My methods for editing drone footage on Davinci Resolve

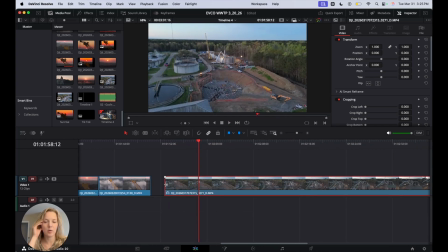I usually always try to have movement
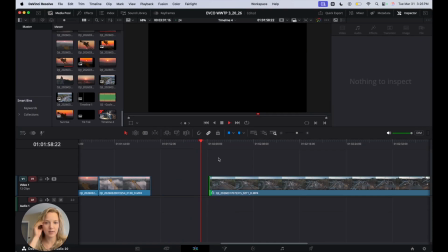with each of my clips, so I'll just cut it down until the drone starts moving forward.
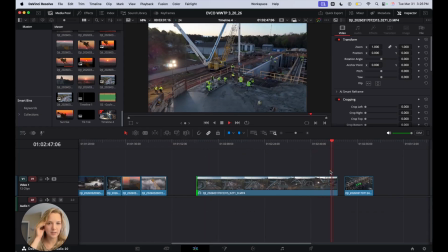And then I'll go into speed ramping after this, but make sure the front and end clips end where I want them to, and that there's always movement.
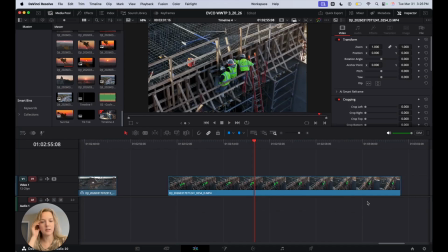Like this one, I'm kind of moving around a little bit until... One thing I do is start recording before I'm ready to get the shot that I want, because it takes a couple seconds to get the movement you want and the speed and the gimbal and all of that. So this is just the cutting tool up here,
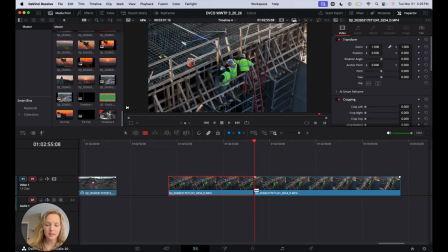and I just do that and then delete the highlighted thing, and then now it's moving and starting with where I
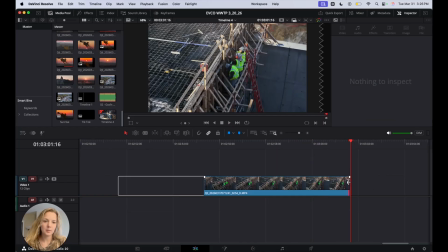want it to be. Trim down the end just a little bit so it's an abrupt stop.
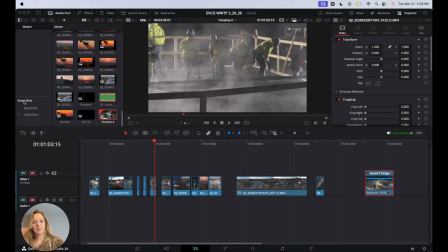So yeah, I do that for every single clip. After I get them trimmed down a bit, something I do is start kind of organizing them a little bit. So with these videos, I always know how I want to start and end them.
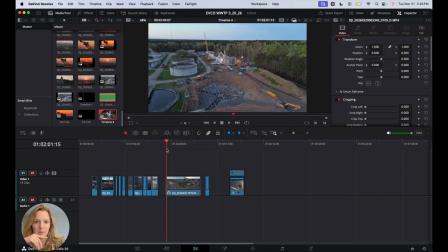Usually I like to start with one of these clips where I'm far out and then fly in and get close.
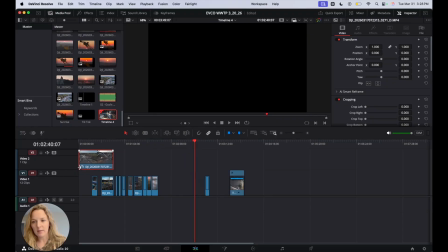So I'm gonna take that and move that to the front.
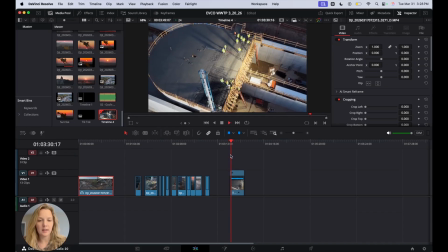And then this clip, I want it to be at the end because I'm also kind of zooming out and going into the fog, which looks cool.
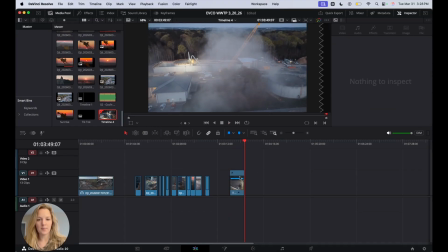So that's going to be the beginning and end. So that kind of sandwiches all of these clips.
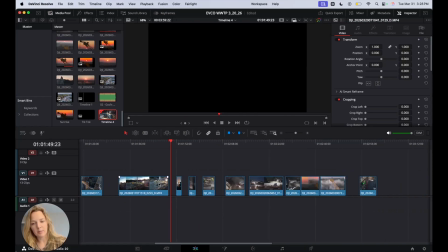And whenever I'm going through and trimming them and just looking through them, I like to also kind of put clips next to each other that I know flow kind of well.
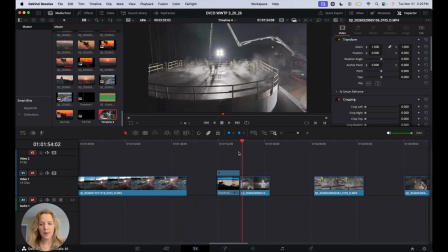Yeah, I just try to match movements.
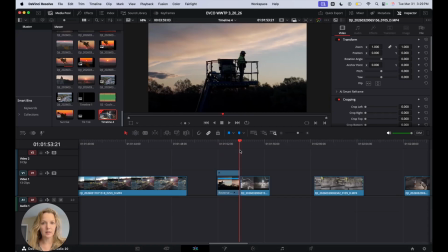For example, these two clips, the drone is moving, like orbiting around the subject to the left, if that makes sense.
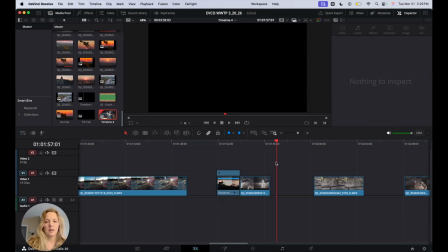They're both kind of doing the same movement. So I like to kind of match clips with similar movements right next to each other. And then another thing I do is maybe try to like bunch together a certain subject.
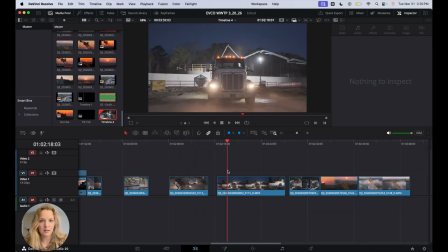Like for this, I kind of wanted all the concrete truck clips next to each other because it somewhat tells a story.
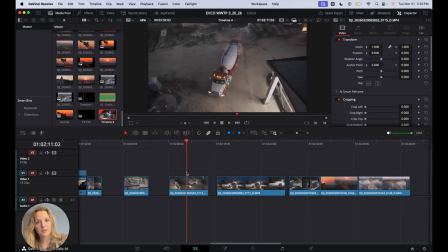Like here, the truck is backing in,
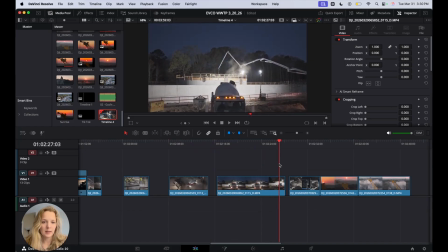the concrete's being offloaded in this clip, and then here we get a closer look of it being offloaded.
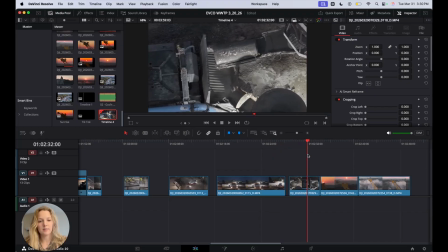So that's just kind of a little sequence that I like.
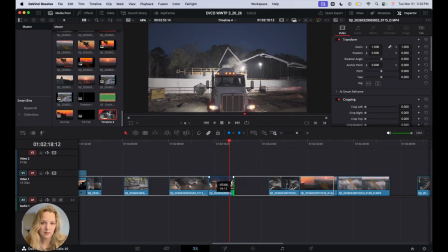And it's a little bit long. Just want it for a couple seconds.
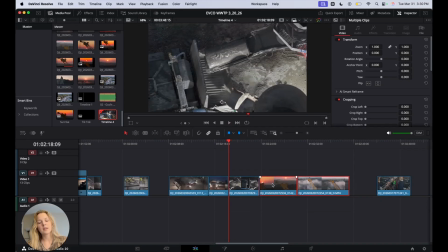For these social media videos, most of these clips are going to be very quick. It's not long form at all. It's something that's supposed to be like engaging to watch and like keep your attention.
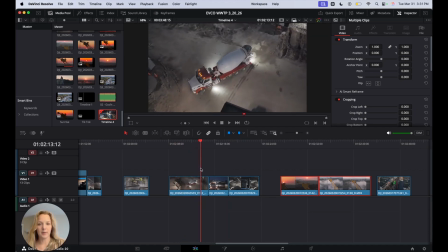So I keep most of these clips like pretty short, and I'm about to go through and do the speed ramping. But like maybe like 1 to 5 seconds for each clip.
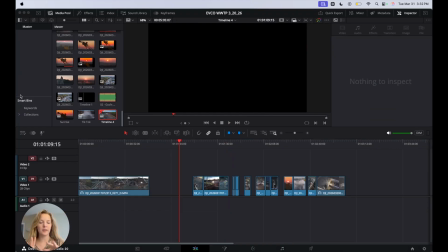Okay, so after I do a little bit of like first draft ordering of the clips, putting them kind of where I want them to be, I'll go into doing speed ramps. So this clip definitely needs a speed ramp.
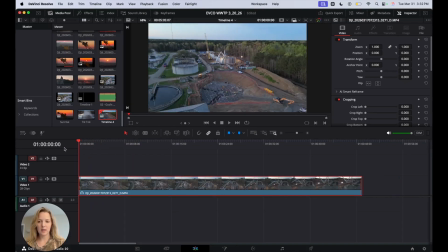I'm going to show you how I do it. So for this video, I put a title at the beginning. I'm not going to do that right now. So I need like a couple seconds of it going slow, and you can kind of see what's happening in the video.
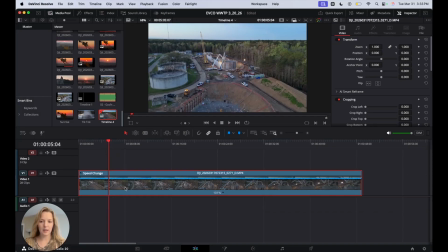So to do a speed ramp in Davinci Resolve, I hit Command R, which makes this thing pop up where you can adjust speed. I go down to this arrow, hit Add Speed Points. So basically speed points are like anchors where you can adjust the speed in between those 2 points to be faster or slower.
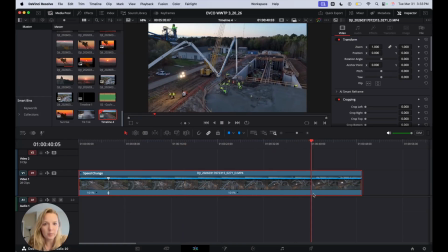And then we're going to go towards the end, add one more speed point, maybe add like that much of the clip that's going to be normal speed at the end, so add speed point.
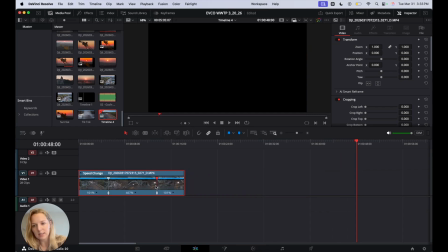And then I just drag these together, which increases the speed, and you can see what percentage it's being increased by down here.
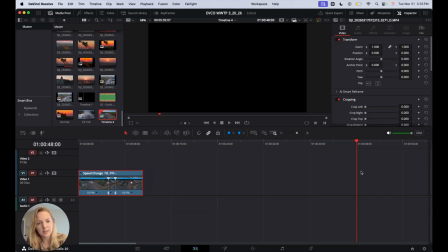So here we're at 770. Usually I do it pretty fast.
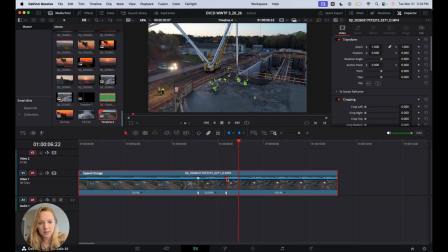That's still a little slow, so I'm gonna bring it in a bit more. That's pretty good. Okay, so the next thing with speed ramps is you want the transition of the speed to be smooth.
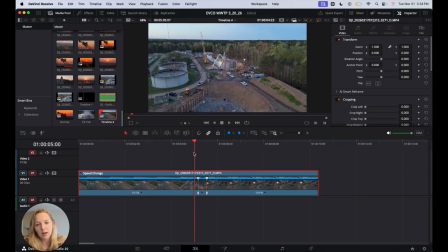Like here it goes from 101% speed up to 10,000%. So that's a pretty big jump. You don't want it to jump just right away. We'll see that in this graph here.
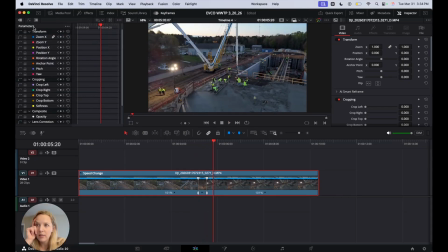We're gonna go up to keyframes, and then you're gonna go hit this middle button right here at the top left. So here is a graph that represents the change in speed. I'm gonna zoom in a bit by hitting Command+. So you can see it jumps up right away without any slope at all.
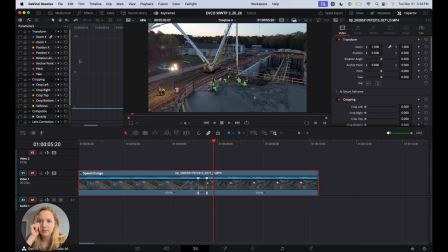So we don't want that because we want the transition to be smoother. So what I do is highlight these 2 points, go up here, click ease in and ease out. And so that already creates a little bit of a slope transition. We're going to zoom in even more and get it optimized.
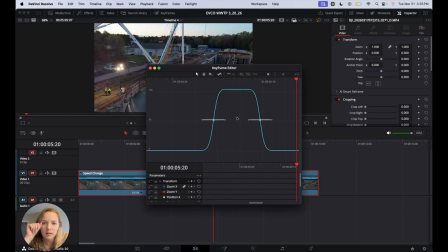Sometimes it's a little tricky. There's probably a better way. Oh, there we go. I literally just figured that out. Okay, so I am going to drag this out a bit more and this side a bit more and do that
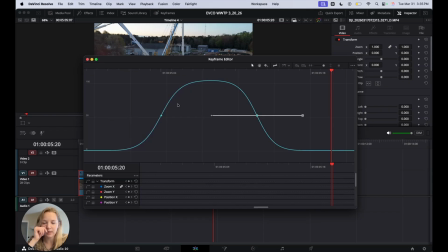until it reaches a point of where you can't do it anymore. So like you can't decrease the slope anymore. Would that be decreasing the slope? Yes. Okay. So now let's look at that.
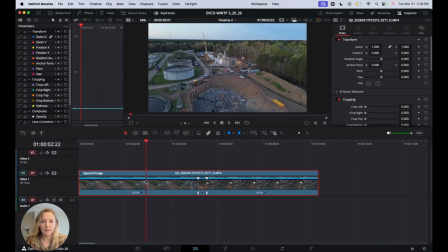and see the difference. It's gonna be smoother. It's hard to tell because it's such a fast transition, but if you do speed ramps a lot, you know that that's a smoother transition.
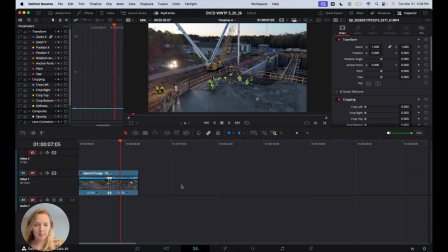So that looks pretty good. So that's how I do my speed ramps. And I'm gonna do that for the other clips, such as this one.
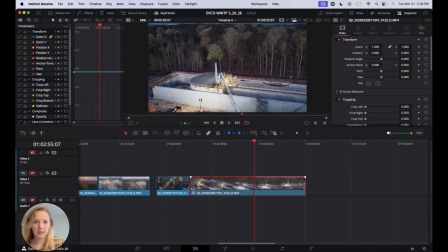Basically do the exact same thing.
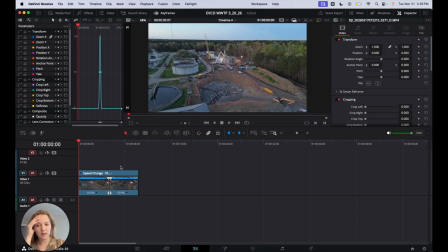Okay, once I do all my speed changes, speed ramps, I add an effect, a zoom effect, which just makes it more realistic, like you're flying in and things are zooming past you. So what you do is go up to effects here, click on toolbox, search adjustment clip.
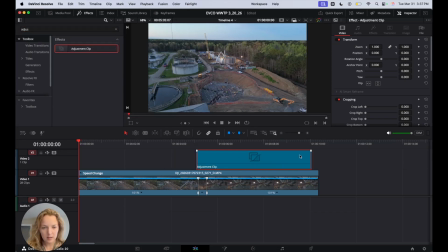You just drag it on here. I don't know if this is included in the free version or not. I think it is, I don't know. And then I zoom in on the clip by hitting Command plus so I can get it more precise.
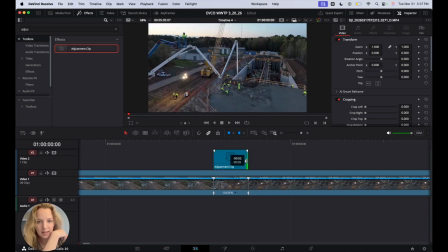But I just drag this so that it fits that slot of where the speed is increased. And then I go back up to, I go down to Resolve FX. And then I do the zoom blur. There's different kinds of blurs, the radial, directional.
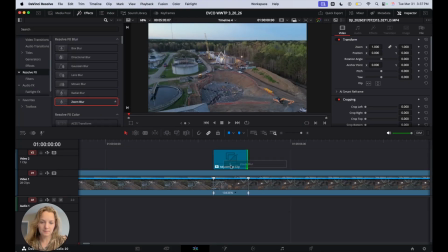I use the zoom because we're zooming in. And you just drag it on there. See how it says FX now? That means that that feature is included.
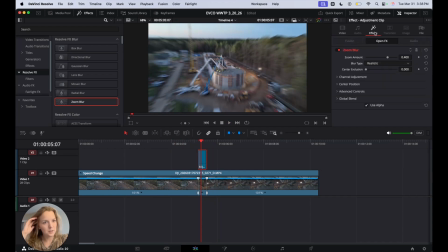You can see it zooms in. Looks pretty good there. Usually I like to bring down the blur amount, which you do up here. Bring it down just a bit so it's not as intense.
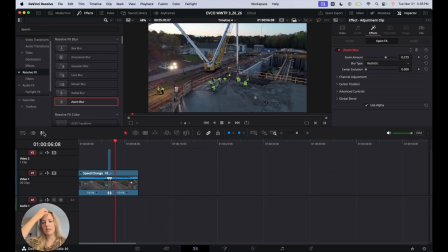That looks pretty good, I feel like. Pretty good and natural. So I do that for all of the clips that have quick speed changes like that.
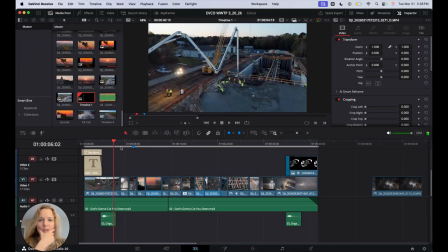In the final video, I only use speed ramps for this first clip and this final clip.
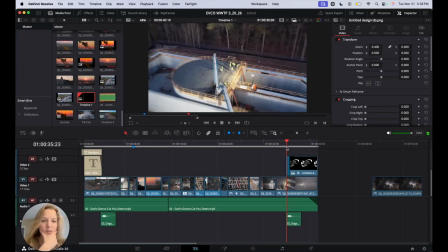Sometimes I do a lot, sometimes I only do 2, like here.
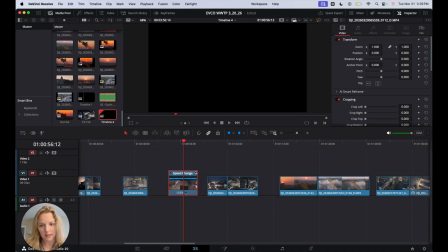And then other clips you can either like speed up or slow down, like this one I could probably speed up a little bit just to make it more dynamic. You just kind of get a feel for what you want.